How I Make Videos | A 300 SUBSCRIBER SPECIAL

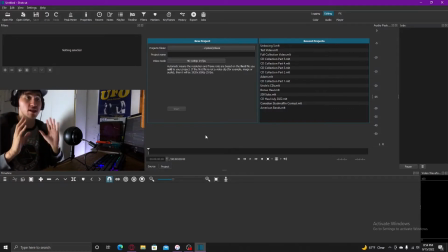736s
What you get is what you get, and you get a lot. And so that's great for me. I mean anything free is usually very good, at least in my family at least. So let me go ahead. I'm going to go ahead and open one of these files here to the side here.
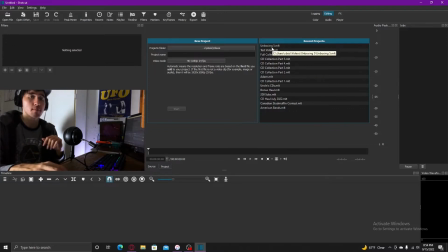753s
So I'm going to go to this one. This is actually one of my unboxing videos. So if we click that.
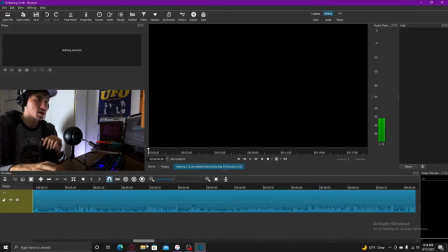758s
So this one's a more basic video. There's not a whole lot of editing involved, because I was able to get this one done in one take, which I like to do with the unboxing videos. And the only thing that I did was mainly just add the fade-ins if we just click it.
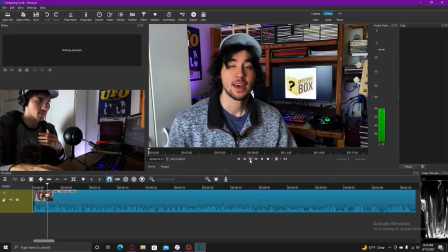776s Welcome to Bryer CE Showcase. I'm Bryer, and as you can tell by the title of the video, yeah, we don't care.
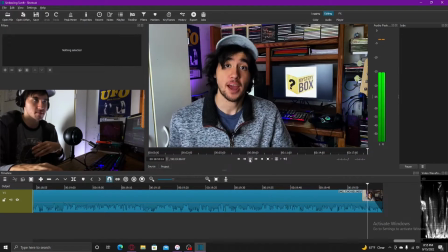782s
So if we go to the end, it's going to fade out.
Bye for now.
Good, and that's pretty easy to do.
You just gotta see this.
You guys find this circle here, and you can literally just slide it to the side to however long you need it.
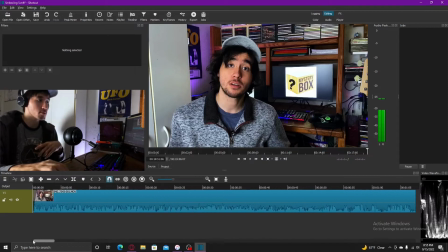797s
So it's, again, very easy. But one thing I do want to bring up is, I'm just gonna click on it real quick.
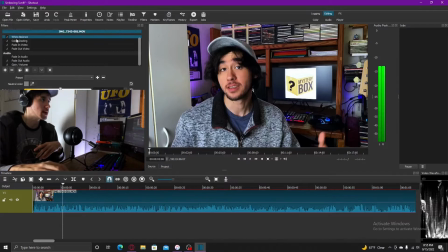805s
We're gonna look at these filters. Now, if you can look very carefully, this text is probably gonna be small, so I apologize for that. But the first two are white balance and color grading.
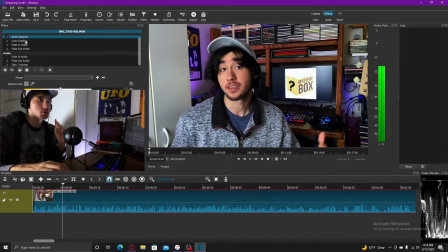818s
Now, this is something I do with every video, and it's usually something that general people don't really think about. And basically what color grading does, it actually is supposed to enhance the colors, because
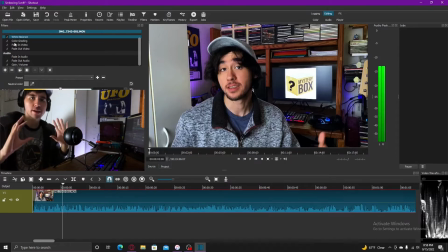832s
I'm gonna start getting a little bit technical, but usually every camera, usually the colors are always off, and so in post-production you have to adjust them to make them look a little bit better. So let me just show you what this video would look like if I did not color grade.
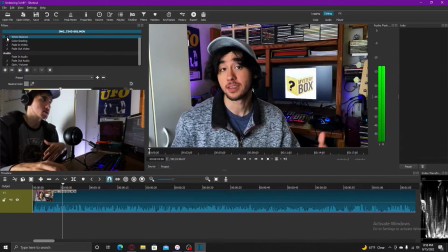849s
So if I just uncheck both these boxes, so we turn the white balance off and then we turn off the color grading,
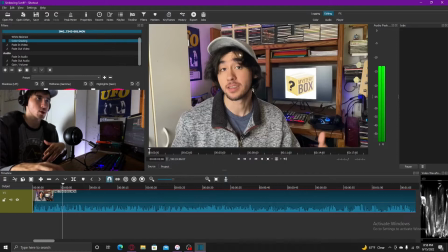856s
as you can see, there's a huge difference. It's much more brighter and the colors seem a bit thin. And so what color grading does, it fixes that. So I usually do the white balance first, because as you can see, this cabinet is supposed to be white, but it has more of a yellowish tinge.
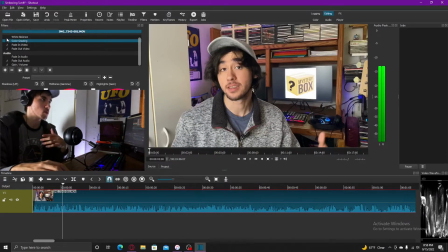874s
So if I just hit white, if I just adjust the white balance, nope, there we go. So as you can see, it's much whiter now and kind of a bit more natural how it would look like. And then I do the color grading. So after I do that, as you can see, the colors look much more full.
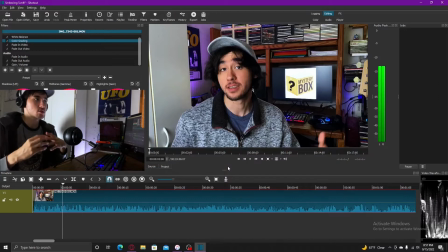894s
It looks more richer, and that's usually how I like my videos to look. Again, you don't have to do this, but for me personally, it's just that extra bit of spice that really enhances the video on a visual sense.
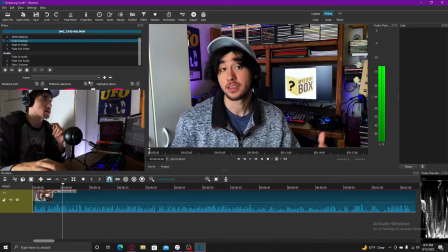909s
So let me go ahead. I'm going to go ahead and quickly exit out real quick. I'm going to open another file here. So just real quick, let me just save that.
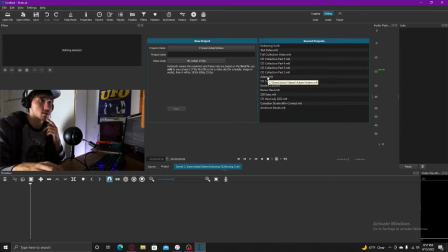920s
So I'm going to click on another file, and let me just see this one. This is actually the contest entry I did for Adam from What the Gym. Hold on. Actually, let's not do that one because there's some files missing on that one. So let me just find one which is required a bit more editing. Let's see.
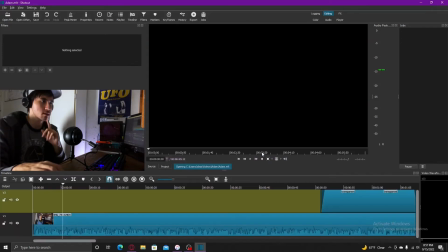939s
Actually, let me just see. I know they're missing, but let me just check. So this one needed a bit more. Just so you can see. So this one required text.
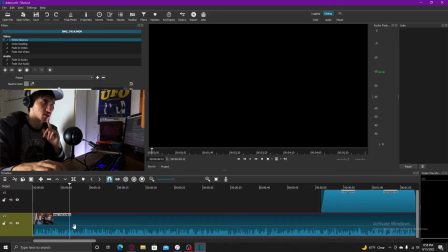952s
I guess the video is missing, so that's kind of why you don't see anything.
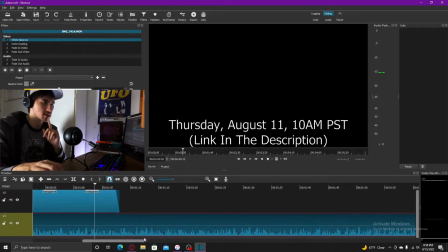957s
But yeah, this one had text involved.
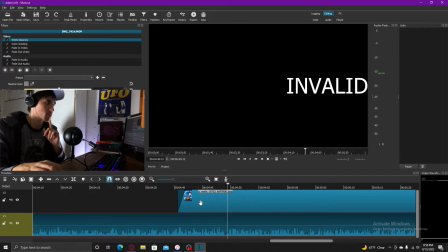962s
This one, the image is also missing, but it's supposed to be a Wall-E poster, but I would have that there.
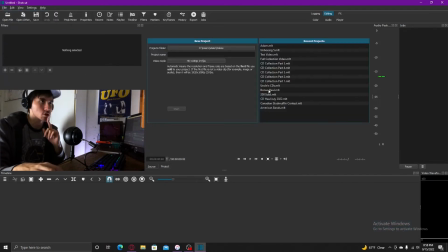969s
So let me just see if I can find one more that I want to show. Let me see. Let me just go to, did I do anything on this one?
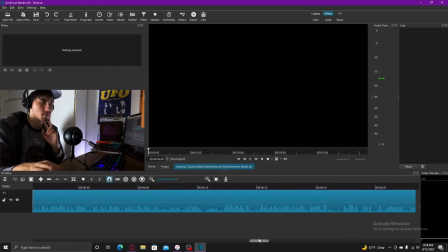982s
No, this one's more of a basic one. Actually, here we go.